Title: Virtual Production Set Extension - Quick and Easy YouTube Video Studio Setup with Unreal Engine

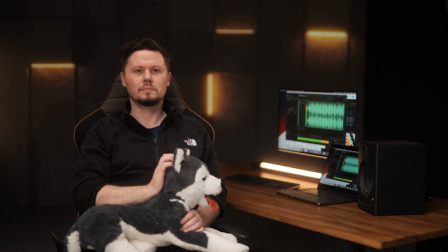[0:02]
Good evening, Mr. Bob. I always want to do that.
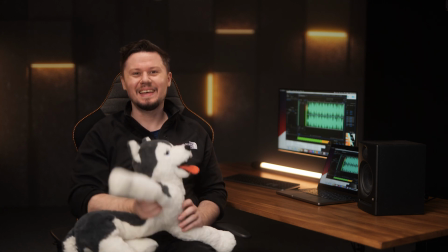[0:07]
Hi!
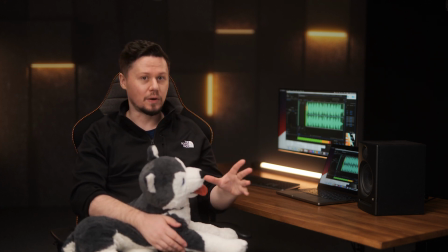[0:08]
Today we'll be talking about this lighting setup that we have here, also about this set that we've built for a music production video course.
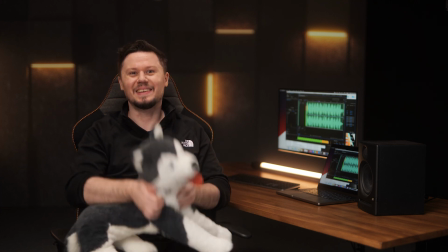[0:16]
So, without further ado, let's get started.
Bigger, bolder, faster.
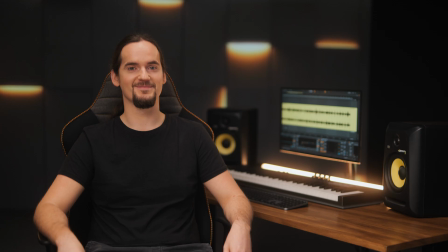[0:21] Going to the maximum. Bigger, bolder, faster.
Let's start from the background.
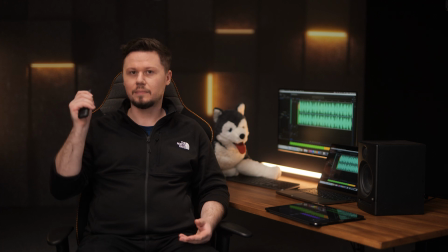[0:28]
So this background here is actually a beam projector. So we use this laser short throw projector to put the background behind me. Recently, most of the productions in Hollywood are using some kind of a green screen or maybe a LED wall.
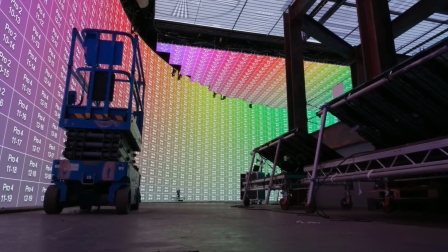[0:46]
Because we don't have this kind of money, like we don't have Hollywood money here, we just use a beam projector that,
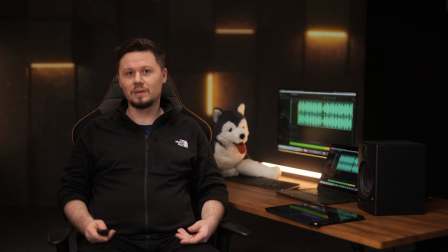[0:53]
it's not the same as a LED wall. It's better than green screen in many cases, but it's good for people that are working on a budget.
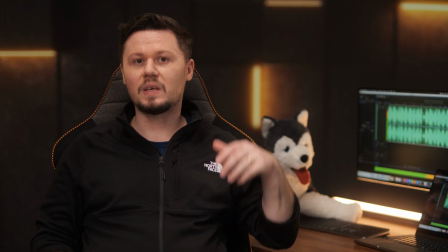[1:02]
If you want to play with virtual production, because this background here is actually CGI made in Unreal Engine,
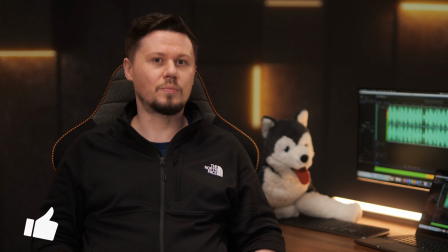[1:10]
if you would like to experiment with virtual production, then a beam projector is a good place to start.
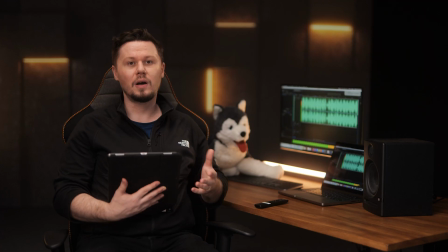[1:15]
So I really recommend it. Let's go to the next part. To be honest, the only trick that we used here was the LED projector background. Other than that, we used props, and I'm not counting the dog.
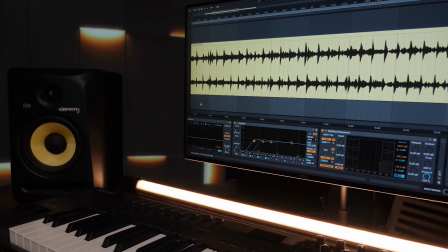[1:27]
We used the speaker, a computer with a monitor, and the computer is running some kind of audio program.
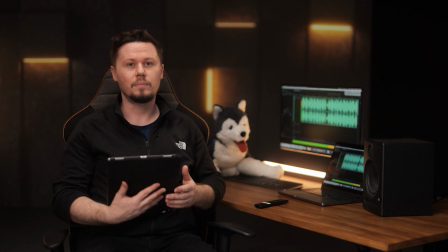[1:35]
Other than that, we have this LED bar light. This LED tube is actually very important.
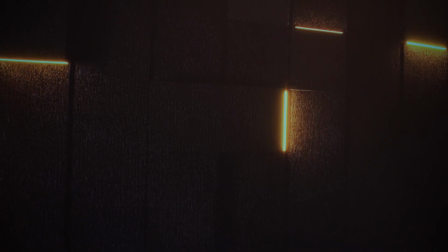[1:42]
As you can see in the background, we have CGI yellow lights.
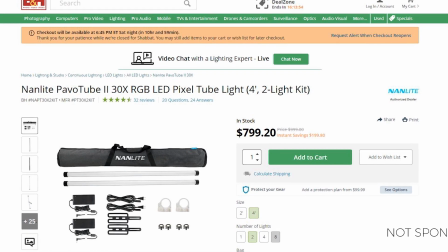[1:46]
That's why we use the tube to merge the backdrop and the front a bit better.
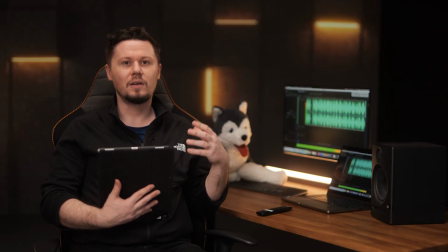[1:53]
When we are making a CGI backdrop, we always try to merge them a bit better by having some practical lights or practical props that resemble things that we have in the back. So that's actually all I have to say about the props and the set. Now we can talk about the lights a bit.
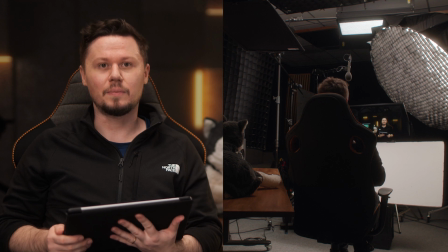[2:11]
Okay, let's go to the light setup. First of all, I will turn all of the lights.
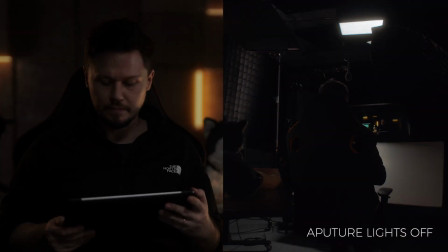[2:16]
First, I will turn off the aperture lights, and then I will turn off the kinoflow lights.
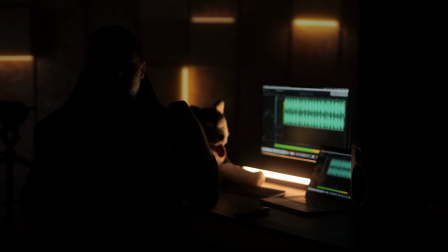[2:27]
Okay, now we have only the backdrop, the computer, and the practical light bulb. So let's start with the key light.
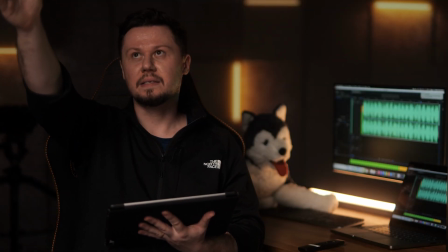[2:40]
Our key light is this LS300X aperture light.
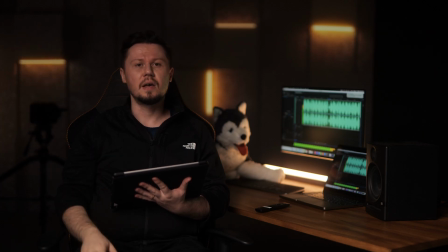[2:45]
We are using the bicolor version because we want our lights to have a yellowish tint.
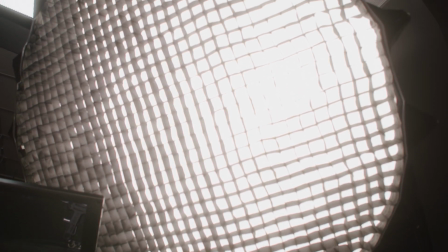[2:50]
The key light is standing about 35 to maybe 45 degrees to my right.
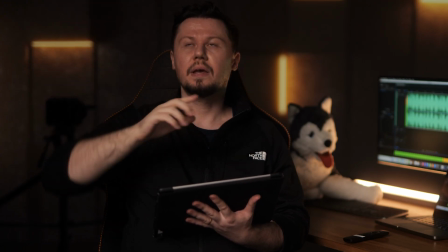[2:56]
Also, it's shining down. Also, you can see that it has a grid.
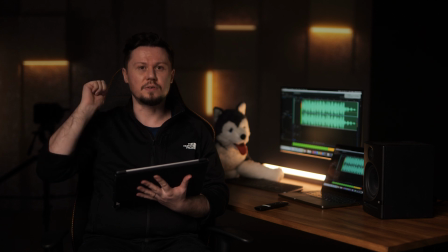[3:01]
This grid is very important when you want to use a beam projector in the back, because excessive spill can kill your contrast.
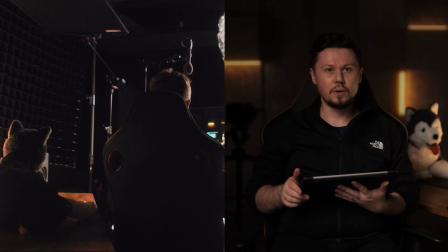[3:10]
Let's now go to our fill light.
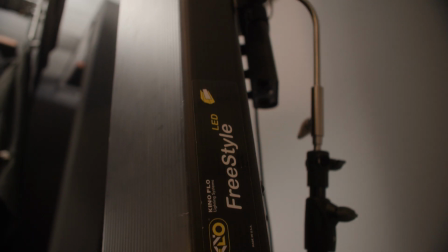[3:15]
The fill light is a LED version of kinoflow light.
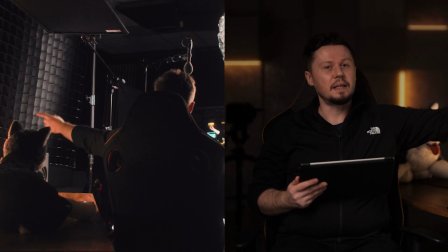[3:19]
It is on my left, and as you can see, it has a huge frame with diffusion on it.
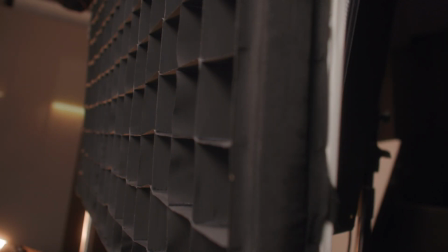[3:25]
Also, you can notice that we have a grid here because, as I said, grids are very important when reducing spill.
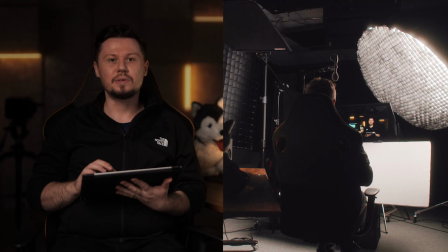[3:32]
Now I will turn on our front light.
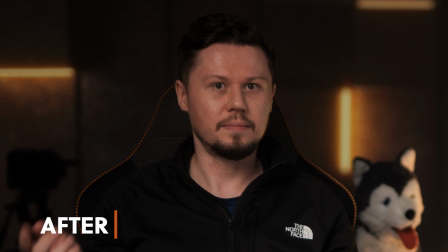[3:37]
The front light is used especially when we want to straighten up all of those wrinkles.
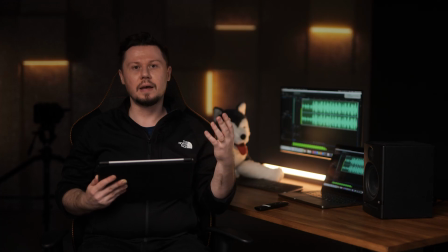[3:43]
If you have a person that would like to look beautiful, a soft front light with not too much power is a good way to fill all of those wrinkles.
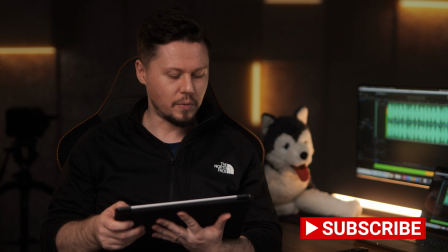[3:53]
Next, we have another aperture light. It's an Amaran 200X, so also a bicolor light.
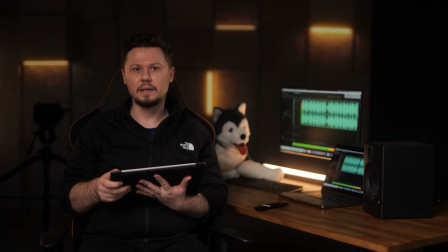[4:00]
It is actually providing a little kick that helps to separate me from the background.
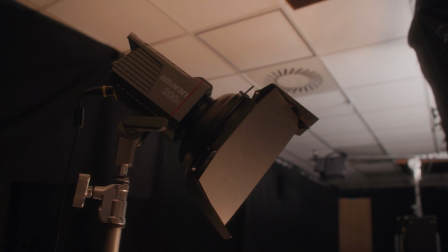[4:08]
That's all.
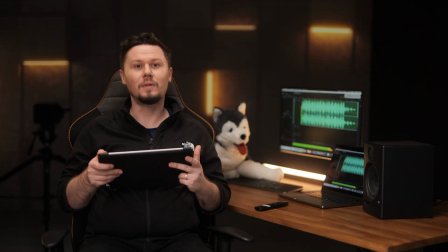[4:09]
And for our last light, we have the top light. It's actually filling the space really well,
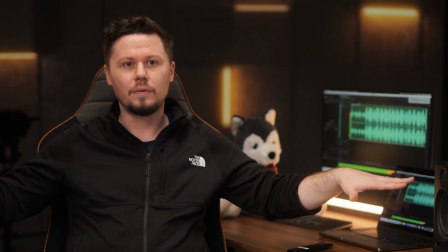[4:16]
and it's providing ambient lighting for all of the props, for the table, and such.
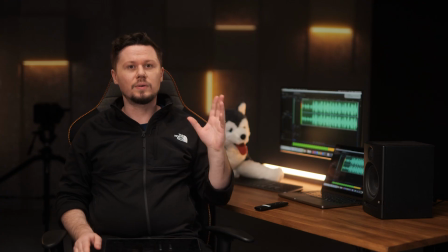[4:24]
You probably also noticed that we have a flag here.
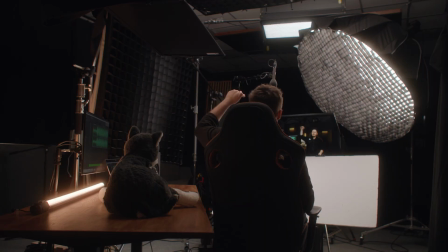[4:26]
We're using this flag to cut some of the top light because we didn't want the table to be too bright.
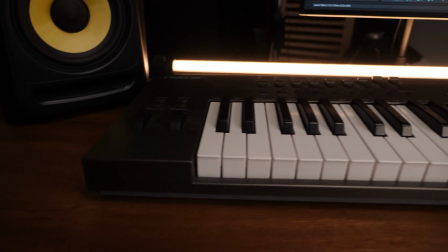[4:34]
Especially because during the shoot we had a MIDI keyboard here that was really bright and we didn't want to overexpose it.
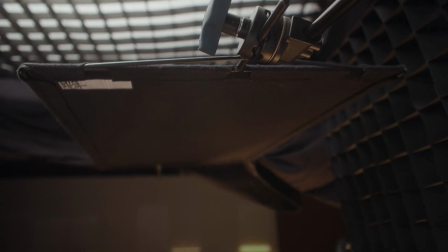[4:41]
That's why we used the flag to cut the light. Okay, so that's it for this video.
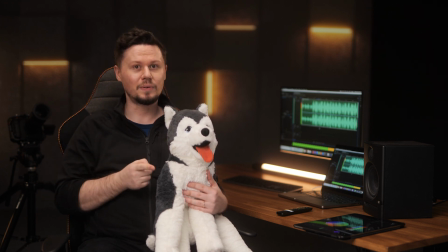[4:46]
Leave a thumbs up, subscribe if you want to, and leave a comment if you'd like to know anything more.
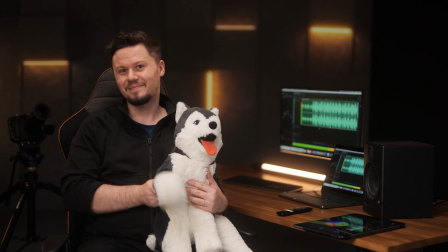[4:53]
So, bye bye.
Bigger, bolder, faster. Going to the maximum.
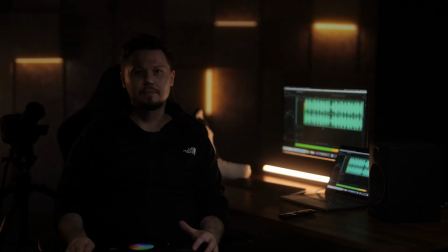[4:58] Bigger, bolder, faster.